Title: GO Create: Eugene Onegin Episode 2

We have to have a look at the script, we have to have a look at the rehearsals, and we have to have a look at the scenic design, which you've already said we've set the scene we know exactly where we are we're about to go into a jewel so we might think about something sinister something shadowy and also saying that it's a jewel we know when it's set now it's set at sunrise so therefore we wouldn't light it really bright as you've already said it would be quite dim it'd be quite shadowy so that would choose the the light insider would therefore choose exactly how
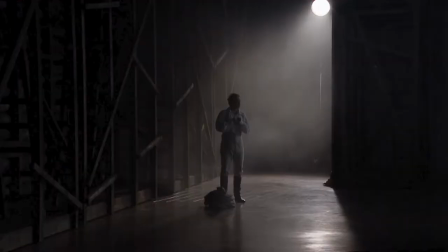1270s
to do that in the scene you'd have seen from the production shots that we've got the sun coming in through the set through a really shadowy backdrop
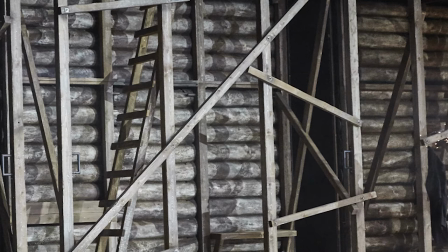1277s
creating these lovely shadows across all the wood and across all the scenery which extends right across the back of the set so Dan we're in the
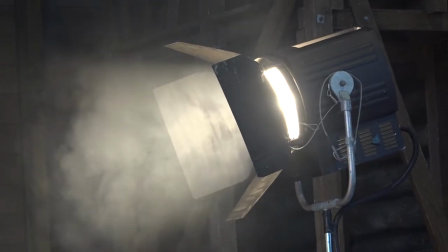1284s
fabulous theatre here at Garsington Opera and I can see some very large and rather hot lights around us so can you show us what you mean I can indeed so part of the extension as to what Rhianna's just asked me is how we would actually come to put the lights in the theatre there's lots of different lights that we can choose we've got lights that we can change colour. We've got lights that we can put texture in which we call a gobo if we're going to perhaps be in a forest and in this scenario we've got what we call a fresnel and the fresnel is the type of lens which is a really soft light which is helping us give this beautiful shadow that we've got across the scenery. So with this big 10k fresnel which is a really bright lamp that we've got behind me if we were to show the sun and the shadow emulating across this set at the moment if we get our wonderful technical team to move the lamp back at the moment we'll see the Sun move across
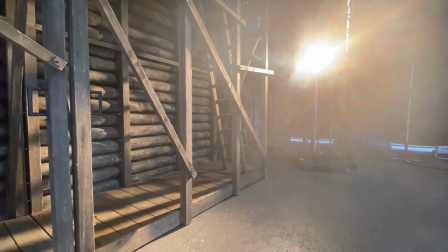1336s
the set and the shadows will get bigger so if they start moving our light for us now then you can see across the back of the set we're emulating now the
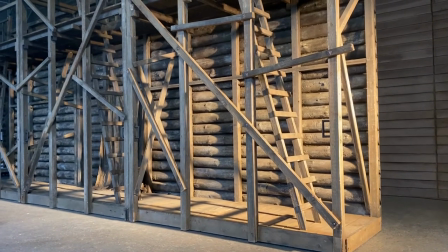1345s
Sun is moving and all of the shadows are getting bigger and broader across the set that's really exciting I love seeing the way that changes when you just move that light just a little bit but the other thing we must think about as designers is there are performers in this space it's not just about making the set look beautiful so we are going to welcome Satria into our little lighting session here and see what
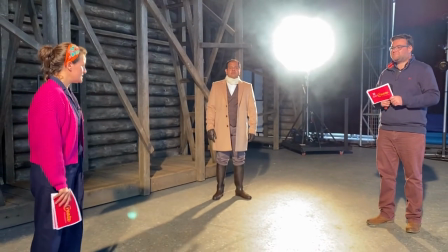1371s
happens when we light a body in this space absolutely so whenever we like performers
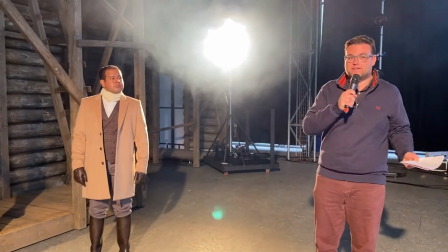1378s
in a theatrical setting but also an extension to that there's many other forms this applies to we have front light,
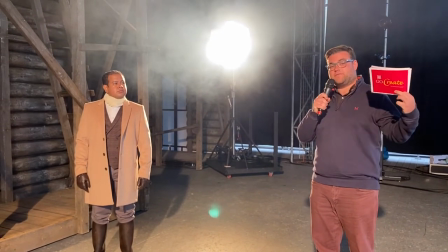1385s
we have top light, and we have side light and back light.
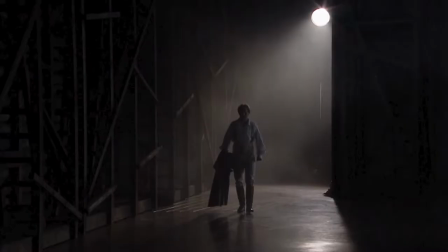1389s
And from the production shot that you'll have seen, you'll have seen that the back light through the set is emulating the sun, enhancing the sinister nature to the audience that they can't see who is going to come onto the stage.
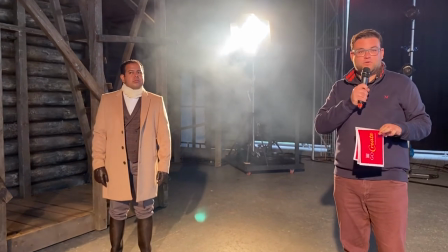1401s
So if we now lose the front light that's lighting me, you will now start to see the back light on Satria take effect.
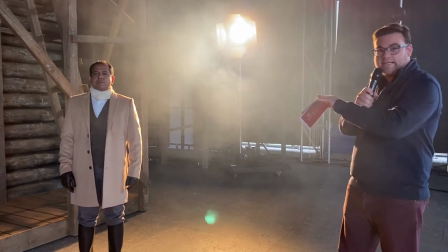1408s
So when you can see he's walking onto stage, we now lose the ability to see his face clearly which enhances the sinister nature
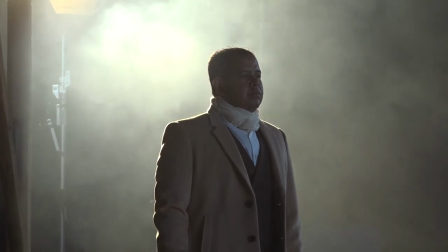1415s
of coming into the dual scene and also intensifies what we are about to see. So Dan this is really dramatic and very mysterious because I can't see his face but I think possibly
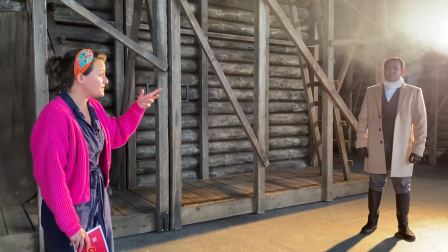1428s
for the audience that might be a little bit difficult because if we can't see his facial expressions it's a little bit hard to understand what's going on.